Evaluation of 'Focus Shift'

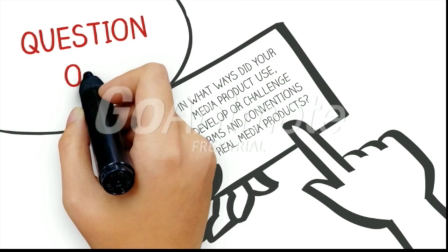14s
In what ways does your media product use, develop or challenge forms and conventions of real media products? Within our film noir, we used the film noir convention of a flashback sequence.
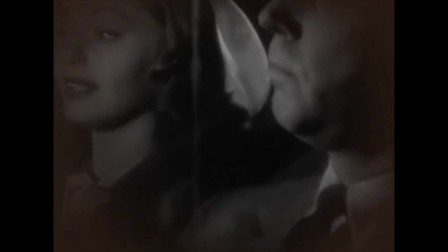27s
Emily and I found that these were prominent in the older traditional film noir movies from our research of particular films.
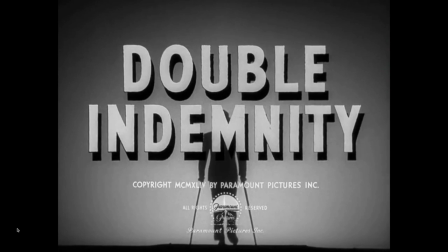33s
We both watched Laura and Double Indemnity, which are all flashbacks until the very end,
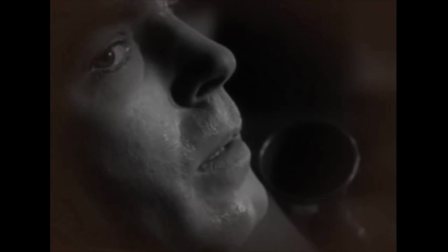39s
and loved both films, and so we were certain that we wanted to include this in our own film.
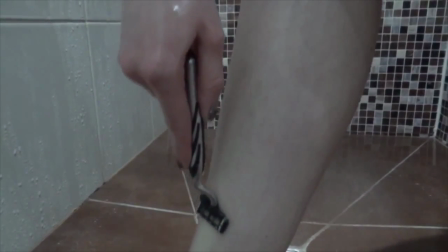43s
We did this through flashbacks of the murder scene between Victor and Jennifer, and the dinner scene featuring Victor and Ava.
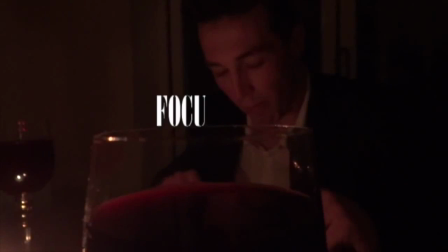50s
We faded scenes from the present, which were in colour, to black and white in order to signify that this was the past and viewers were witnessing a flashback.
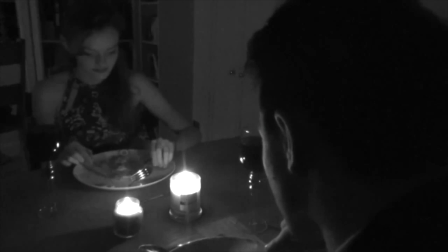59s
Flashbacks, like in most film noirs, allowed us to demonstrate past events to the audience to help them understand the storyline.
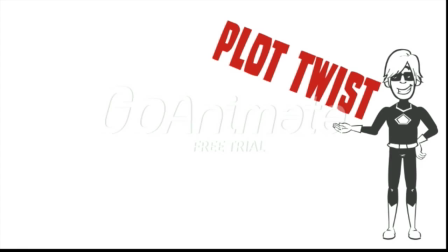66s
We also used a plot twist.
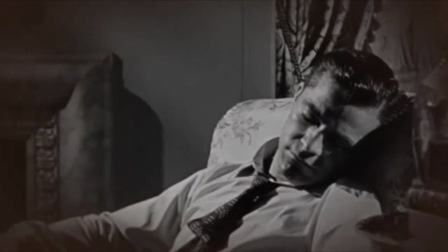68s
These are often in film noirs in order to demonstrate the consistent themes of deceit and mistrust within characters and the story as a whole.
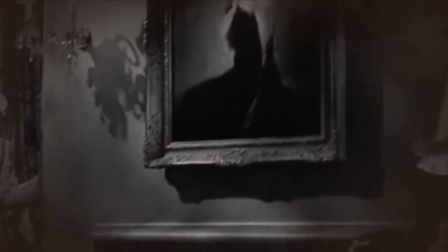76s
Our opening is supposed to lead the audience into thinking that Ava murdered Jennifer after discovering that she was sleeping with her husband, Victor.
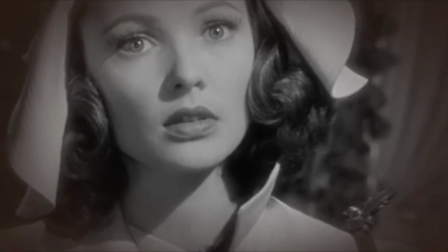84s
However, like in Laura, it becomes apparent throughout the film that this is not the case.
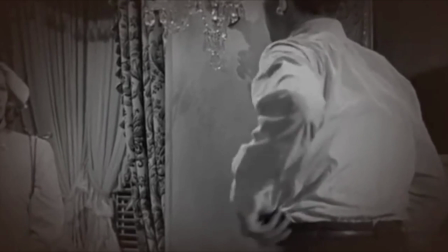89s
This aids the viewer's enjoyment of the film, as no one likes a film that is easy to predict.
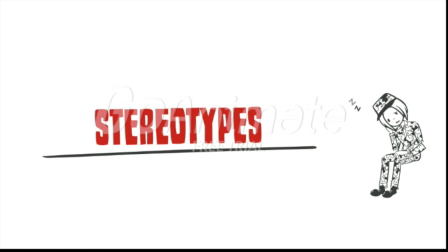94s
Emily and I were determined to go against stereotypes of the disempowerment of women, which we found was very common in the film noir genre,
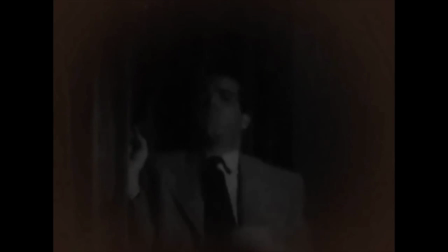102s
as they were mostly shown as manipulative, insignificant due to the fact that they were very rarely the focus of the film,
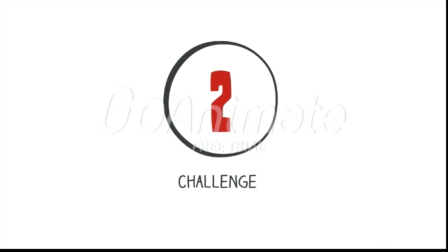108s
and a little insane. Therefore, we challenged the male gaze by removing objectification of women through altering elements of mise-en-scène.
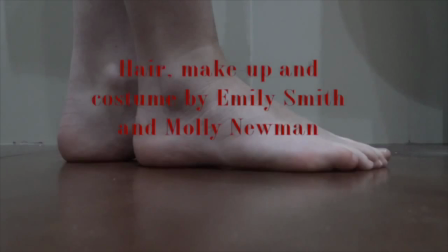116s
For example,
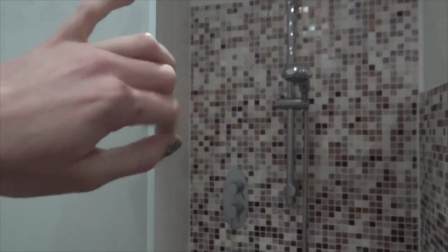117s
the composition of shots showing our main character Ava in the shower are constructed in a way that doesn't allow her to be scopophilically represented in any way.
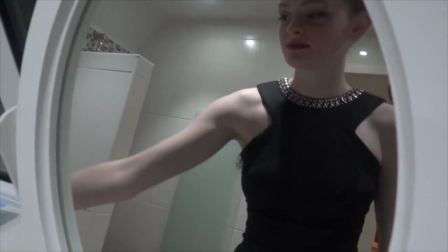126s
Also, her hair and makeup is quite subtle, and we see her without her makeup, which suggests that women should not have to dress up for men or anyone.
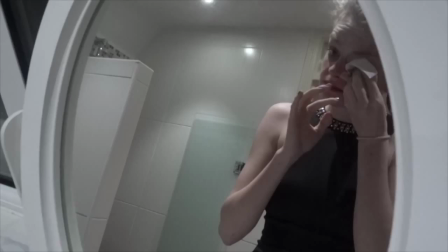133s
The majority of characters in Focus Shift are female, including the detective.
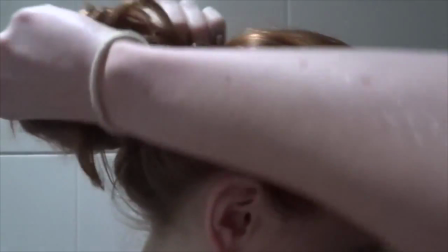138s
The detective character itself is using a stereotype, however the fact that the character is female challenges generic conventions.
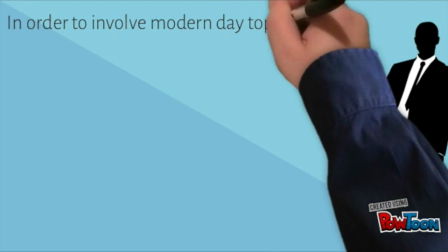145s
As well as this, in order to involve modern day topics, later on in the storyline, Ava,
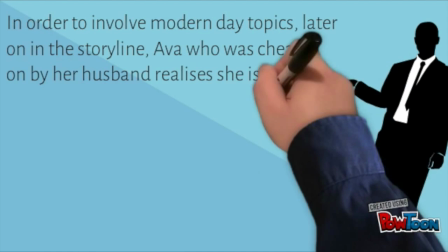150s
who was cheated on by her husband, realises she is bisexual when she falls in love with the detective.
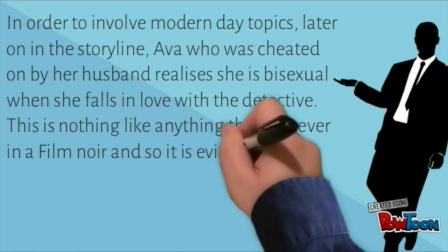155s
This is nothing like anything that was ever in a film noir, so it is evident that this is a theme that we have challenged greatly.
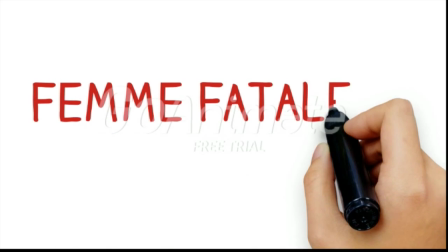162s
Similarly, something else generically featured in a film noir that we challenged was the characterisation of a femme fatale.
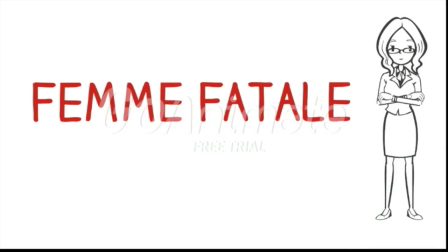168s
As times and views on equality and female rights have changed since the production of film noirs,
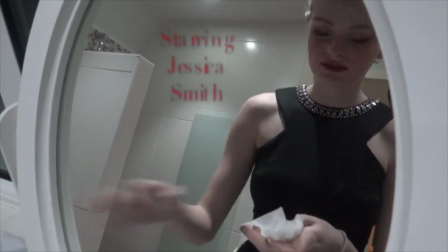174s
we knew that it was necessary to reflect this within our neo-noir in order to demonstrate that it was a modernised version of a dark tradition.
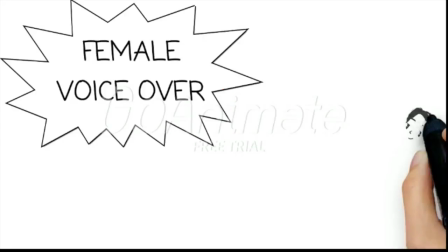180s
This of course leads me on to something that we developed, a female voiceover.
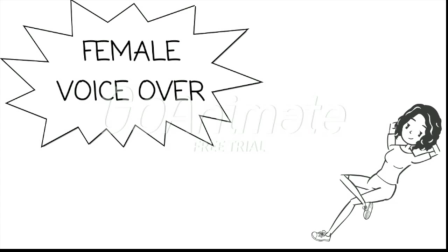185s
Male voiceovers are used in all three of the traditional film noir movies that I researched,
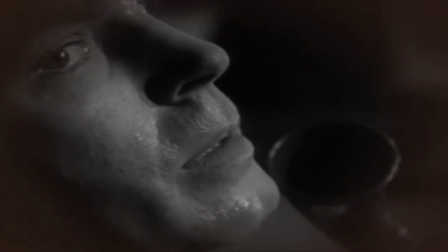190s
Laura, Double Indemnity and The Big Combo, and I have since discovered that they are also used in many,
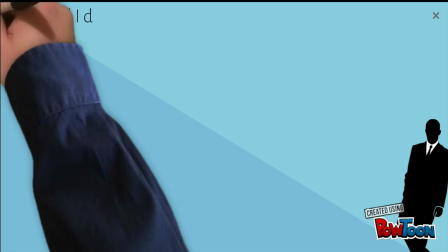195s
many others. Emily and I did not intend on using a voiceover,
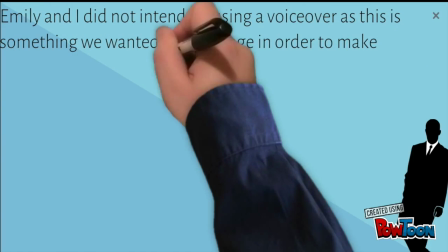199s
as this is something that we wanted to challenge in order to make clear that this was in fact a neo-noir as opposed to a film noir.
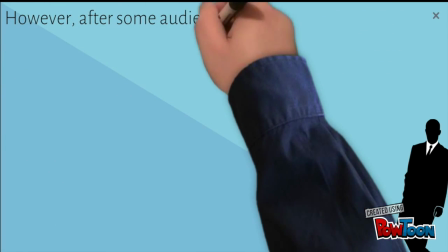205s
However, after some audience research,
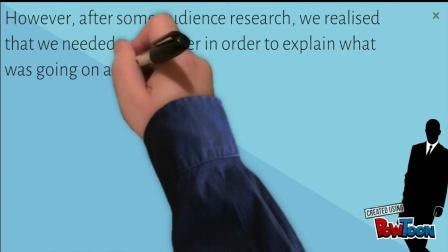208s
we realised that we needed a voiceover in order to explain what was going on a bit better so that viewers weren't confused and were instead appropriately intrigued.
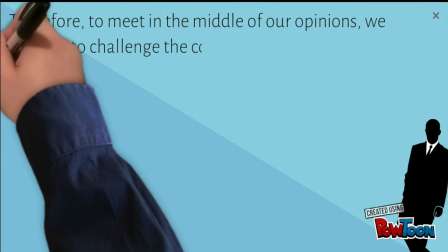216s
Therefore, to meet in the middle of our opinions about a voiceover, we decided to challenge the convention by further empowering women and using a female to create the voiceover.
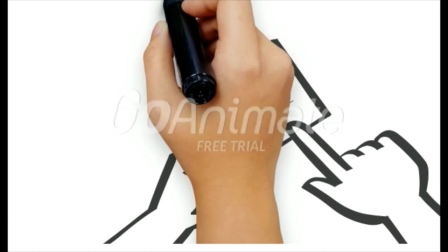226s
How does your media product represent particular social groups?
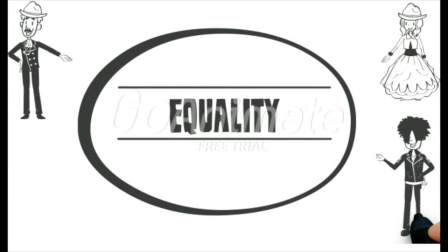231s
Our media film aims to enforce the idea of equality amongst all humans, regardless of gender or sexuality.
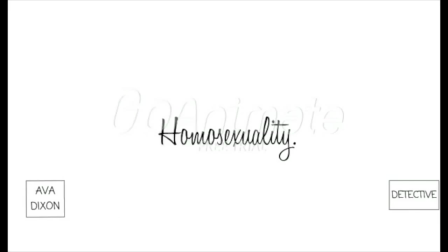239s
This is demonstrated by the use of a majorly female cast and the lesbian love affair that unravels throughout the remainder of the story.
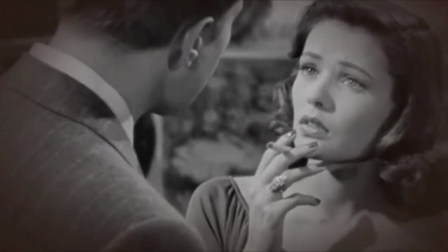247s
Traditionally, film noir movies blatantly discriminate against women through trivialising their character.
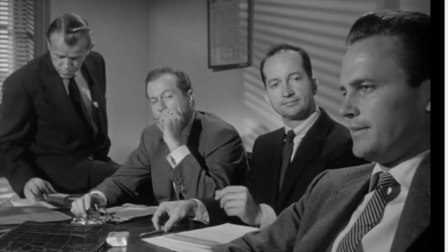253s
All of the film noirs that I have researched consisted of a heavily male cast, and the main character was always a male.